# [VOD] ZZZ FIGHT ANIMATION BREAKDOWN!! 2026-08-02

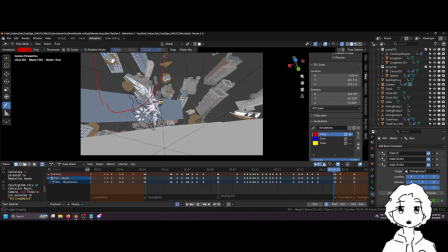(28:59)
They're looking at Remiel now, right?
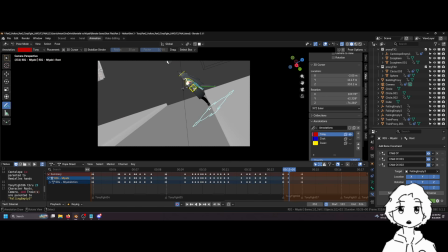(29:01)
So when I cut to the next shot, I very quickly want Miyabi to also be in the center. 180-degree rule. Shall we take a tangent, my friends? Shall I explain the 180-degree rule? Yeah?
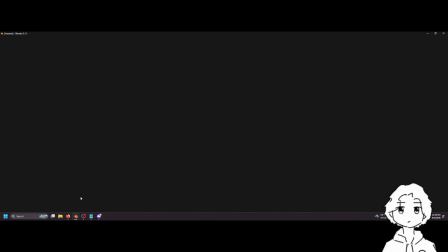(29:15)
Let's do it. Why not? We're flying by wire on this stream anyway.
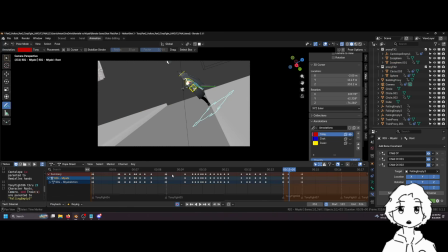(29:25)
Yeah, so the shot starts with Miyabi not in the center, but she's not in the center for I think 2, maybe 3 frames. 1, 2, yeah, like once she gets to here, that's basically the center, and it's 2 frames. So 2 frames is not that much time.
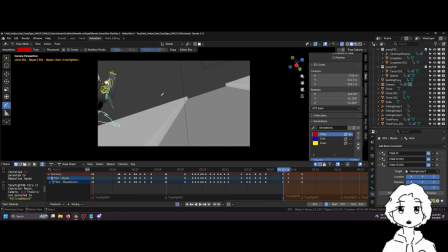(29:40)
So basically how I would describe it is like as long as something enters the frame in the same spot and very quickly, they're not going to be looking over here and then their eyes are dragged over here, right? Because it's too fast. So if they're already looking here, and then 2 frames pass and there's something here, they're only going to notice the thing in the middle, kind of.
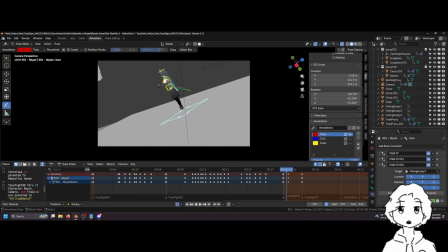(30:00)
Basically, yeah, every new shot you want to find the focal point, and you want the focal point of the shot to remain like relatively consistent, right? Like you don't want a shot where the focus is here for whatever reason they're in the camera here, and then you cut to the next shot and their focus is here, right?
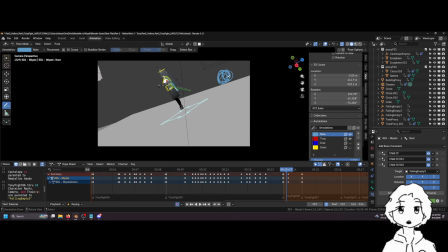(30:14)
Or their focus is here. If there's something here on the next shot, you could get away with something big in the middle, you know? It's kind of complex. Like another thing to consider is like directional energy.
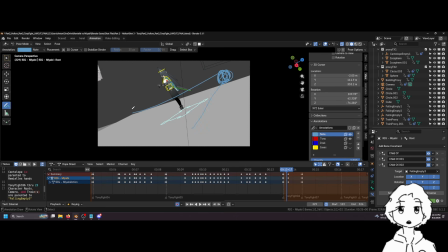(30:29)
So if they're starting here, but they're moving this way, they're moving towards the camera, and um, like in a diagonal, then the next cut could very feasibly start over here and also be moving this way,
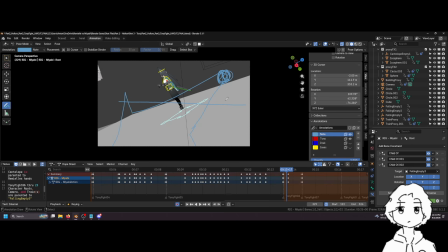(30:44)
because the energy is kind of flowing. But that's a little bit more of a complex example. Yeah, Roach is exactly right. You can kind of guide the eye between cuts. But yeah, let's go over the 180-degree rule first, shall we?
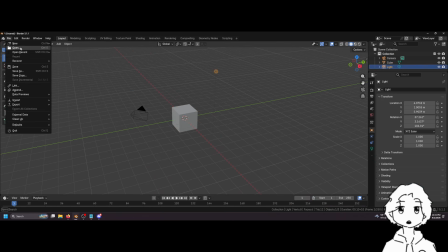(30:59)
Why not? And you know what I'll do? You guys want a preview of some characters I've been working on?
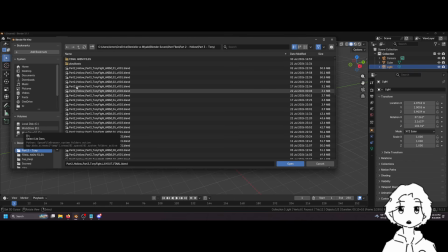(31:09)
Let me open them. God, I have so much. My drives are so full, guys. They take 5 years to open. Ah. Let's open this.
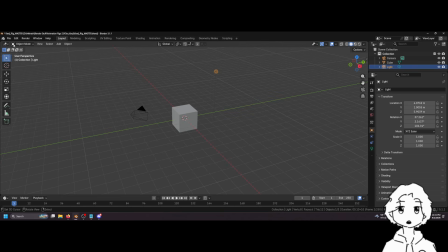(31:21)
We're gonna open this guy.
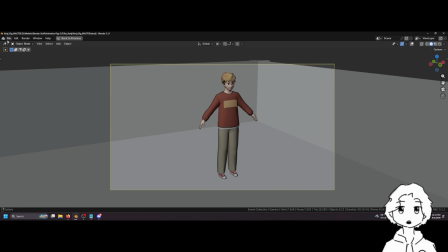(31:26)
Yeah, many projects.
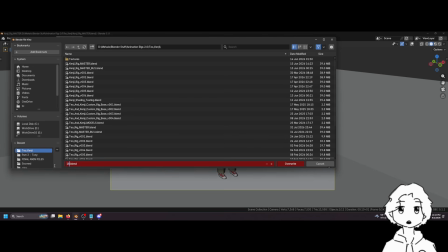(31:27)
Let's just save as 180-degree example. Fuck. I can't spell. There we go.
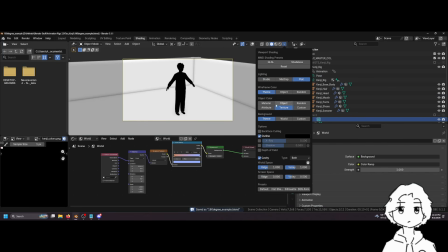(31:41)
So we'll just stay in solid mode for this. Or sorry, flat shaded.
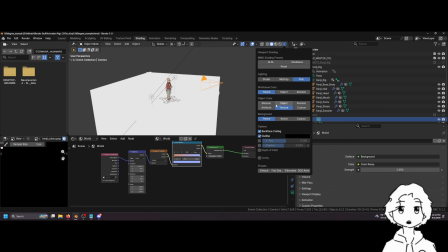(31:50)
And we can keep the environment, sure. Let's turn cavity back on actually.
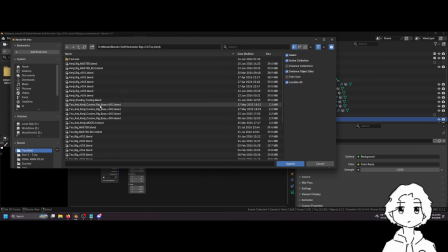(31:55)
And then I'm gonna append the other guy. I love appending. It's my favorite thing. Yeah, sure. I think this one.
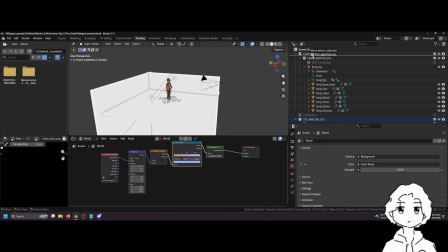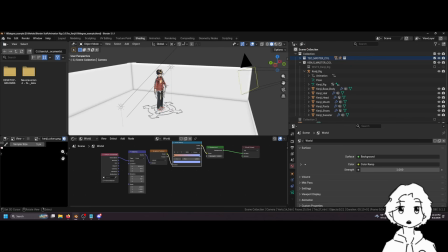(32:12)
Okay, so we have our guys.
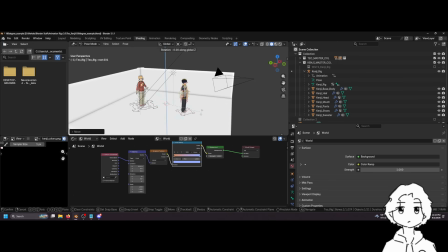(32:14)
And the 180-degree rule is essentially, it's a rule about guiding the eye line of the characters. So if the characters are looking at each other, right?
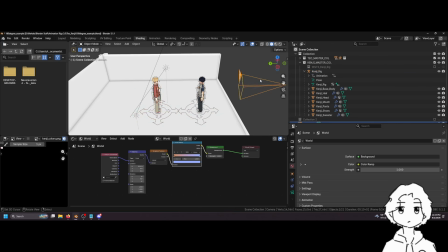(32:29)
We can maybe put them closer. Let's say they're talking, and this is the view that you're looking through.
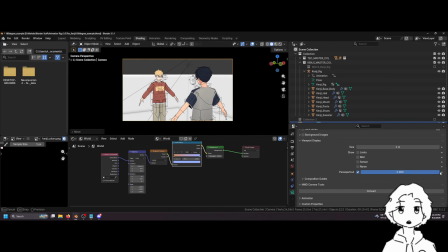(32:36)
Let me turn pass part out on because I don't like seeing extra things. So this is the view you're looking at, and we'll go to the.
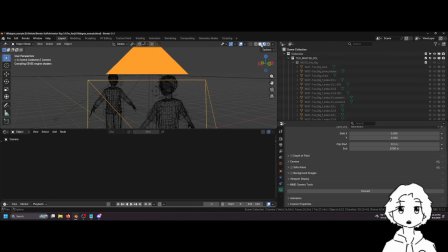(32:44)
Oh, should we go to the layout tab? Yeah, so I can keyframe some stuff. Sorry, 2 seconds.
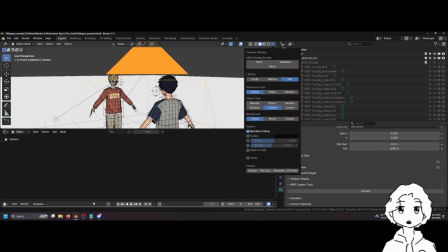(32:51)
There we go. Holy lag. Okay, I might have too many Blender files open.
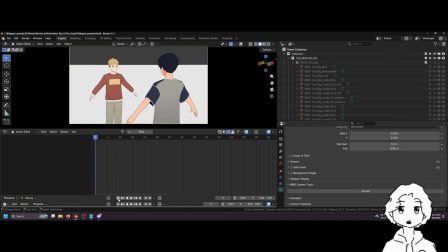(32:58)
Okay. So if this is the starting thing that we're looking at, right? And we can keyframe the camera here, and then blah blah blah.
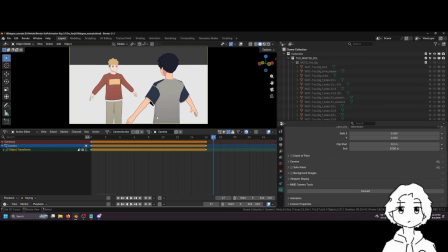(33:06)
Maybe they talk for I don't know how many frames. Just an arbitrary amount of frames. The next cut, if you were to go over here, right?
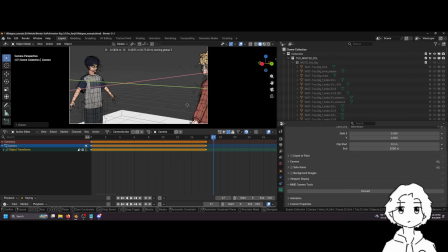(33:15)
Like something like this. Like this would look very strange. And you can kind of see the change looks strange because
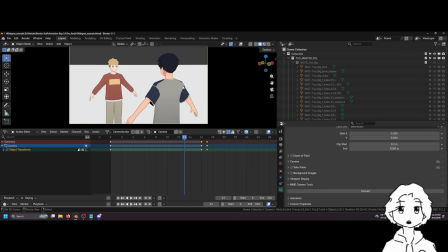(33:26)
the character's on the right side and we're looking at this character talking.
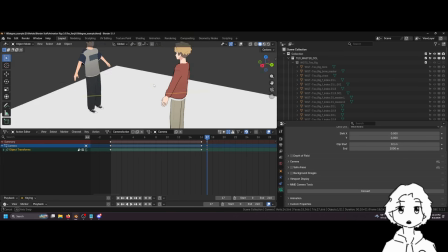(33:30)
And then when this character's talking, it crosses the imaginary 180-degree line between these two characters here.
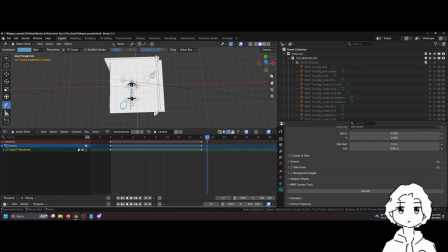(33:38)
So the camera starts over here and now it's over here. So it makes the audience feel a little confused.
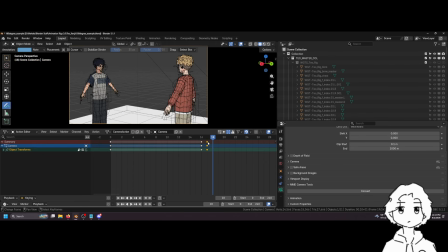(33:47)
Like a better cut would be instead to be on the other side.
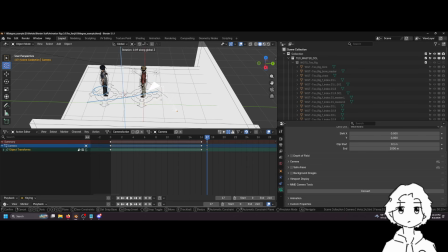(33:51)
So I'll just move this. Would be to be something like this.
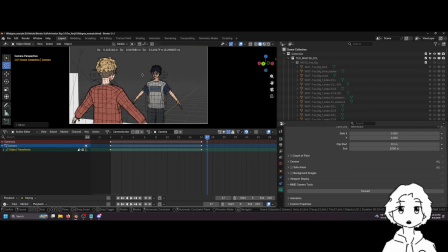(33:57)
Like this feels much more natural. I couldn't exactly tell you why, but just in filmmaking this tends to feel more natural. Shot reverse shot type shit, right? Whereas before,
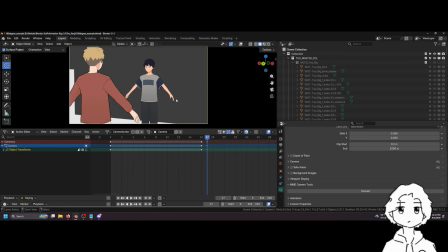(34:10)
if we look at the character even, the character position in the camera, yeah.
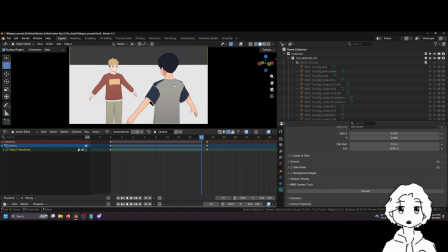(34:18)
So Teo is here, the blue guy is here, and now he's over here, right? And then if we were to like cut back, it's like this doesn't play very well. I'm gonna extend this so you guys can see what I'm talking about. I think it's a little confusing.
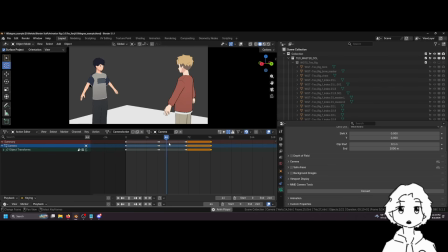(34:38)
Yeah, it kind of forces your eyes to reorient. But like they're talking and then, yeah, I don't know.
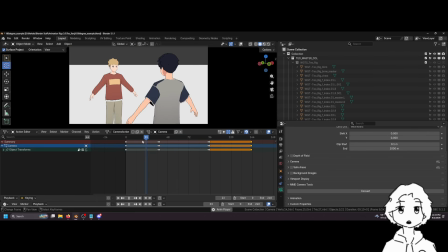(34:44)
It feels very like, it just feels, yeah, best way I would describe it is it feels very unnatural.
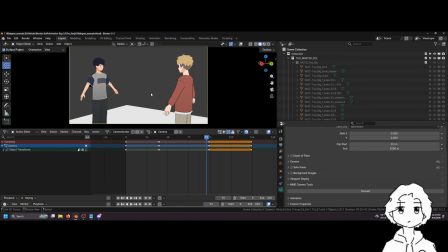(34:52)
But basically the idea is that um, the audience needs to be grounded on where they're looking, right?
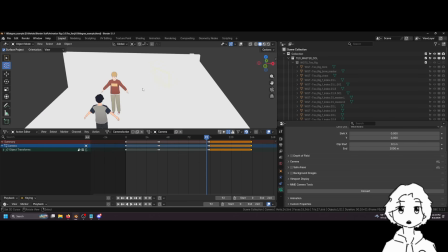(35:00)
Um, and if the way you do that is to making sure the characters kind of stay on their side of the screen.
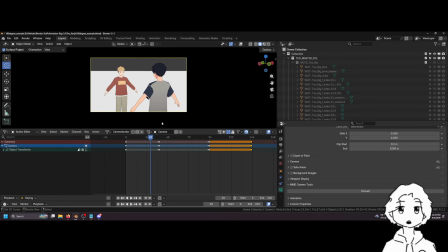(35:06)
Like this blue guy owns the right side of the screen. This red guy owns the left side of the screen. So when you are cutting to the next, the next shot, you want to make sure that they stay in their relative, where they own.
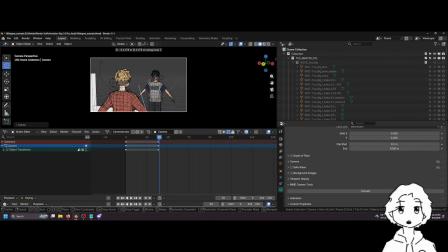(35:18)
So you could even cut like here, right behind this guy. And like, because the blue guy's still on the right side of the screen, this cut doesn't feel unnatural. And we kind of know where we are. You can kind of get away with cutting to like a general like front shot.
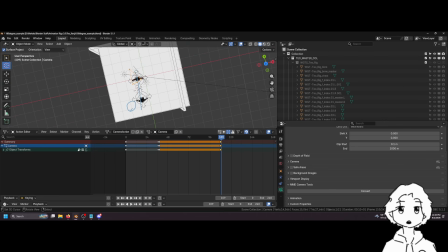(35:38)
So again, if this is a 180-degree line and you want to stay on this side of it, right? 180-degree line, and you want to stay on like, this side of the arc. You could still get away with being on the line itself if it was like a front-on shot.
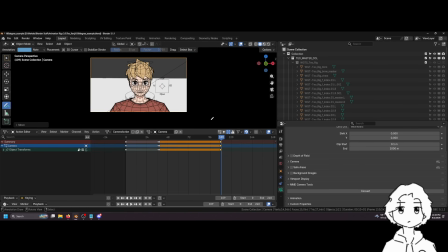(35:53)
Something like this. Right? So then he's like, what? It's a big reveal maybe.
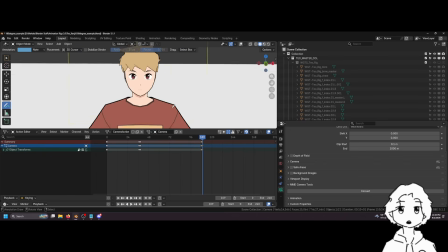(36:02)
The other thing you could do is like you could do a shot. Let's say it's like this.
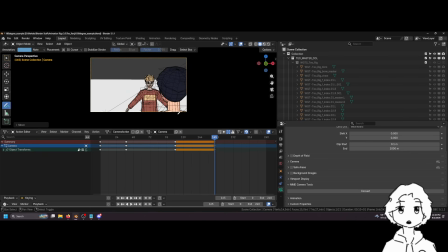(36:10)
And we go over here. And we start on this side. There's been kind of shots like this before. Let me keyframe this actually. If we go onto this side, we can cross the 180-degree line if it's like within the same cut.
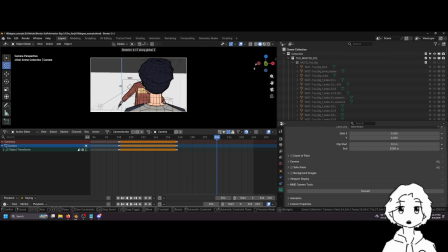(36:30)
So we can kind of have the camera do this kind of thing. Kind of just go like this. Like maybe there's a big reveal happening, and this kind of feels a little dramatic, I suppose, right? So, maybe they're talking, and then he's saying something, and then he's like, "What?"
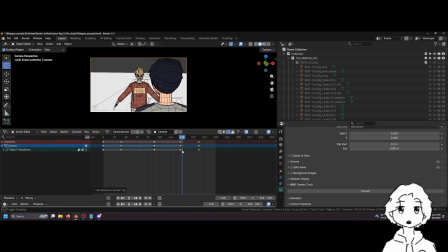(36:46)
or whatever. He starts talking, and like it slowly goes to the other side. Feels like the dynamic of the conversation changes. But yeah, that's like a very small tangent of like,
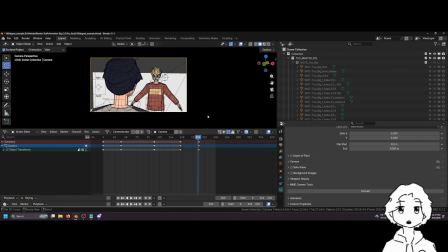(37:01)
if I were to boil it down, basically, if a character starts on the right side, try to keep them on the right side. If a character starts on the left side, try to keep them on the left side. And don't let that change unless it's in the same cut. And following that rule, your cuts should feel more cohesive.